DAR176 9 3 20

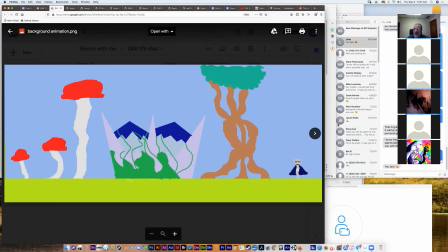Nice. Okay. Luna likes the mushrooms as well.
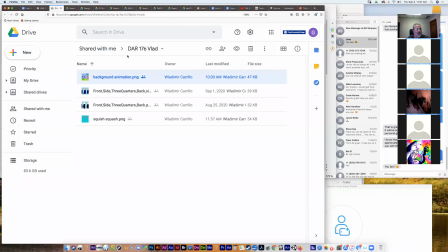And let's see. Squish, squash.
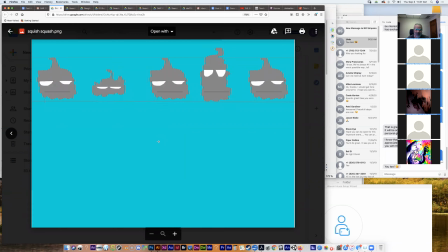Your character's so funny, Vlad. Thanks. I think that character has a lot of potential. It can be in a video game. It can be on a kid's cartoon or something. It's pretty cool. Yeah, and he's unique because, you know, you always know it's this guy.
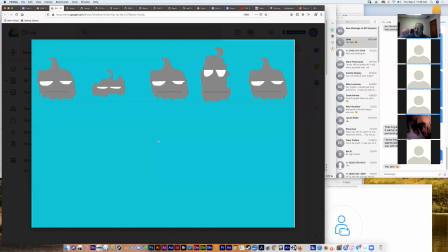And I would really say that it's due to that sort of wavy line that's around his head and also his sort of pumpkin top, you know, that little pumpkin stem top, yeah. I guess. Let's see. Luna says she loves his mood. Diane says he's a grumpy boy.
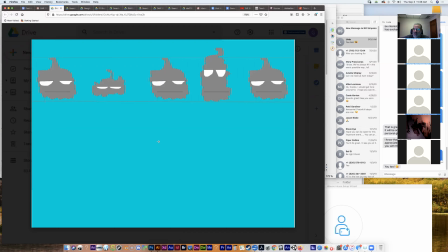Very nice. Yeah. Anjanae says his attitude reminds me of Raven from Teen Titans. Hey, Teen Titans. I haven't seen Teen Titans. It must be good, huh? Yep. All right. Oh, the original one, yeah. Okay.
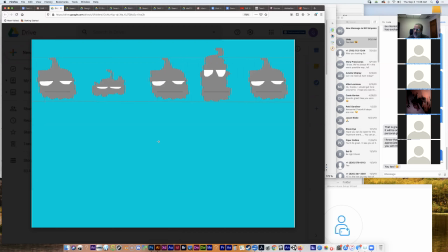Of course. Is that on Netflix? Anybody know? Or... No, sadly. It better be one day. It's on HBO Max. Oh, hey, I've had that. Yeah. Cool. I think, isn't HBO Max the one that has all the Miyazaki stuff too?
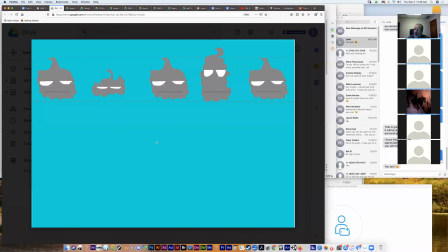No, but it has Harley Quinn, the show. It does. It does have a lot of Studio Ghibli movies. Yeah, Studio Ghibli is all over Max and Harley Quinn, yeah. Okay, well, that looks great.
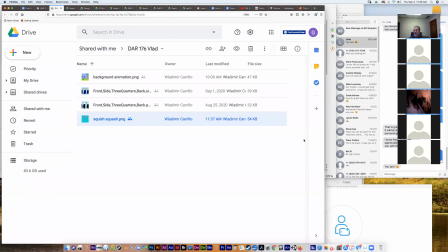Thank you, Vlad. And anybody else have either today's exercise or maybe something else, like a background they've done that they want to share? I have a background.
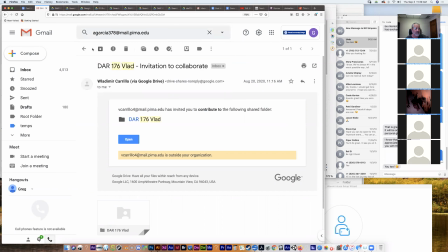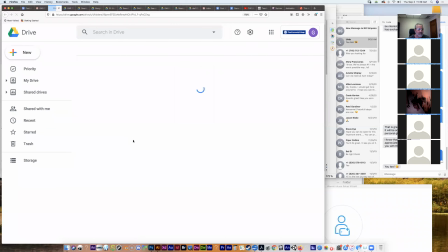That's background two. Background two.
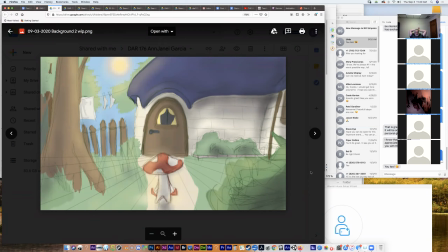Oh, wow. Feels much more open this time. Oh, man, that's awesome. Yeah, it was just a quick sketch. I literally just had 2 hours to work because I was so busy.
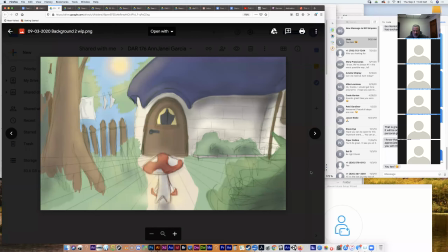That's pretty cool. This, somebody says something about it being open. Somebody says it's 3D. Victoria loves it. Diane thinks it's amazing. Luna thinks it's awesome. You know, if we go back to
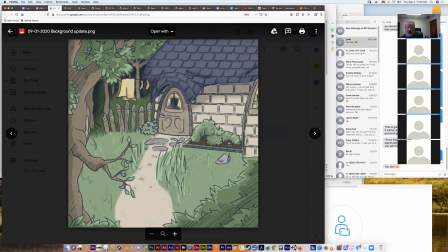this is a really good example of what I think is a clear improvement in layout of the drawing. So here she has all the concepts really well defined, but you know, it kind of feels like sort of very squashed.
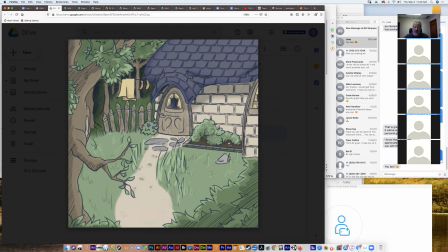I mean, everything, you know, it's very framed, it's very squashed. It's, in fact, it's much more of a square picture frame, right?
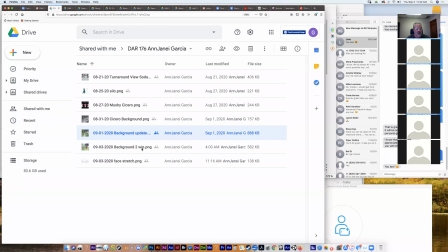But then when we go down to this one,
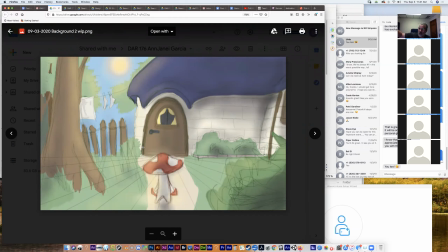we've elongated the frame, you know, so now it's more like a rectangle, which is also more accurate to, you know, what the movie screens would be. And then the big thing that I noticed is this back here.
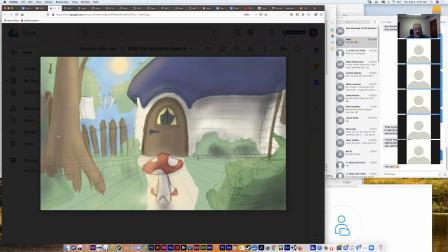This opening is because everywhere else there's information, you know, there's bushes, trees, house, but there is an opening, and it's what we refer to as negative space.
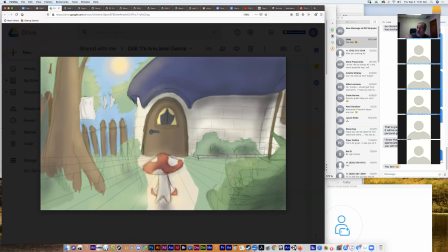And that is what gives your eye the ability to breathe and counterbalances the positive space where other things are. So I think that's a huge improvement. I can see she's still doing things like, you know, putting foreground elements in here, maybe one over here.
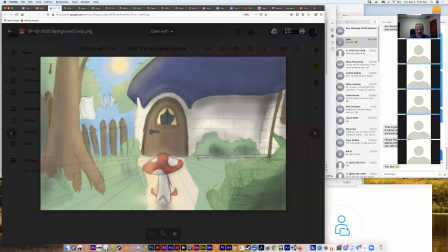And then the other thing that's interesting is it's nice to have her character in here, but this little, both the door and the house, they form a little frame sort of around the character. You can see that, you know, the character is centered, but all of these lines here of the door and the roof over the door,
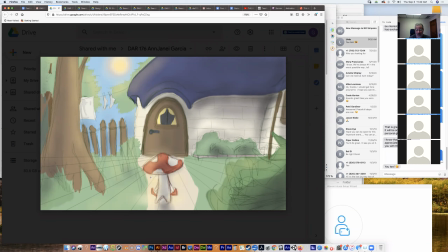they're forming a little arch that's pointing down and helping to frame the character. And you can even see she's using one point perspective and very effectively, and she's put that point right there. That's the horizon line, and there's the point. And so it's making you focus on the character, which is really, really well done.
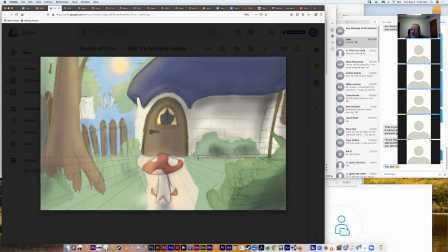So Luna says she can't wait to see the story go. Love the sunshine. Diane says she can just walk into it. I think I did just walk into it unintentionally there. And Zion thinks it's beautiful, and Diane thinks it's very 3D.
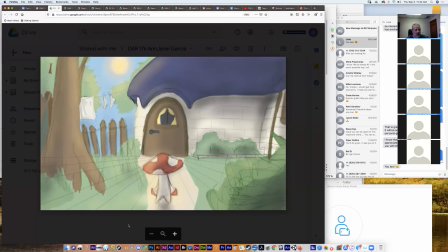Okay, looks great. What else we got from you guys? Anything?
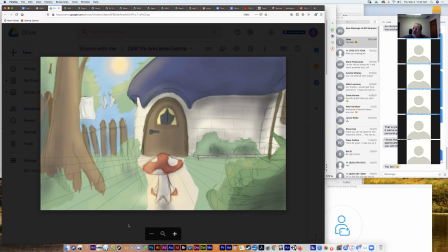I did start to try and color my character if you wanted to take a look at that. It's not totally done, though.
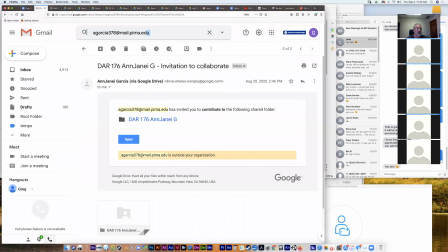All right. Maybe we can give you some feedback on it.
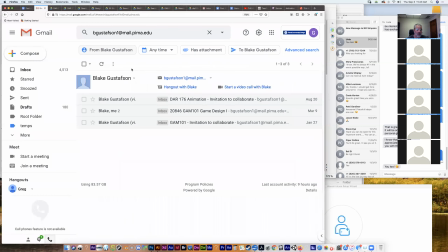And I got rid of that mess along his chin. All the weird patterns or whatever.
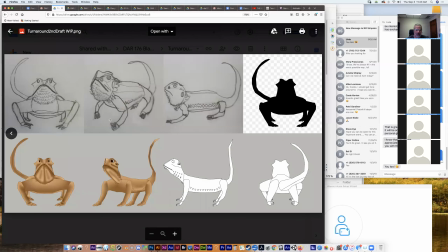I don't know if I opened the right one or not. Is this it? Yes. Okay. I like it. I like his face in the second frame. He seems very bulk.
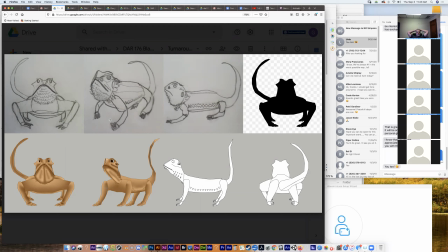Yeah, I think that's good good feedback. I do also like the second frame face. This really seems to bring out his personality, this drawing right here.
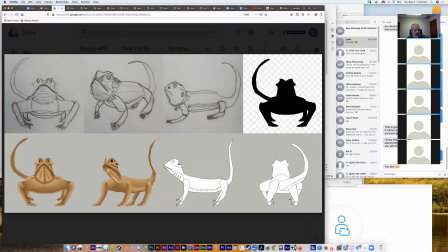Yeah, and I think the cleanup is really helpful. It will certainly be helpful when animating the character because the simpler he is, the simpler he is to draw, the simpler designed he is. You also have a pretty unique style. I like it.
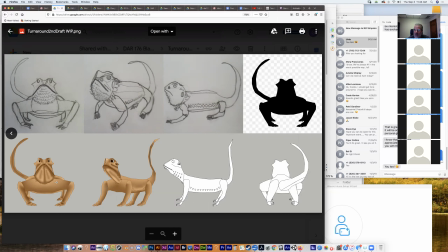Yeah? Thanks. Very nice. And Diane loved the color that you used. So that is a nice color. All right. Good job, Blake. Anybody else?
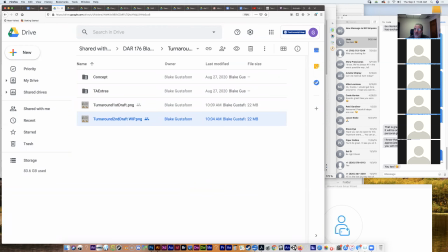I put my card there also in the folder.
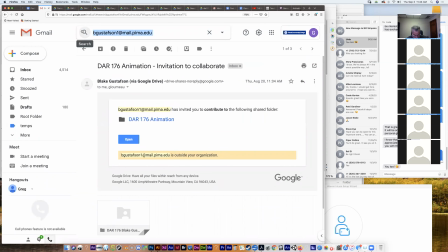And a sketch of my background.
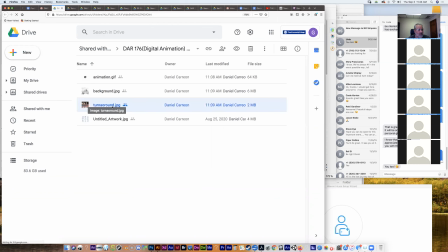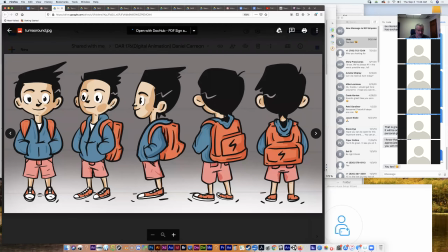That hair. That's very cool. He looks like he has a gray hair.
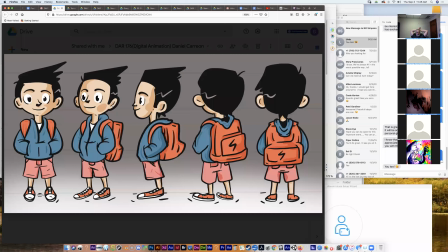Yeah, I was like trying to do like something different about, he looked kind of plain and then just kind of like a gray hair on the side. I was like, oh, that may be like his hairstyle changes depending on which way he's facing.
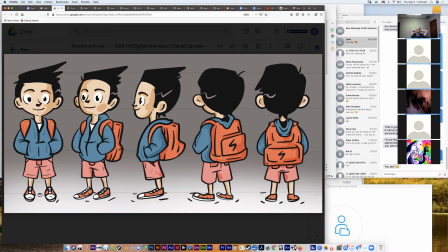That's true though. It was kind of hard to get that hair kind of like doing the same wave. So I was like, oh my gosh, I don't know how to do that. So I was just like, you did good. It looks good. Thank you, though. Yeah.
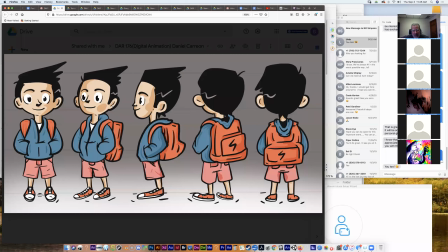Yeah, I think the hair is great because it would give him a more unique silhouette.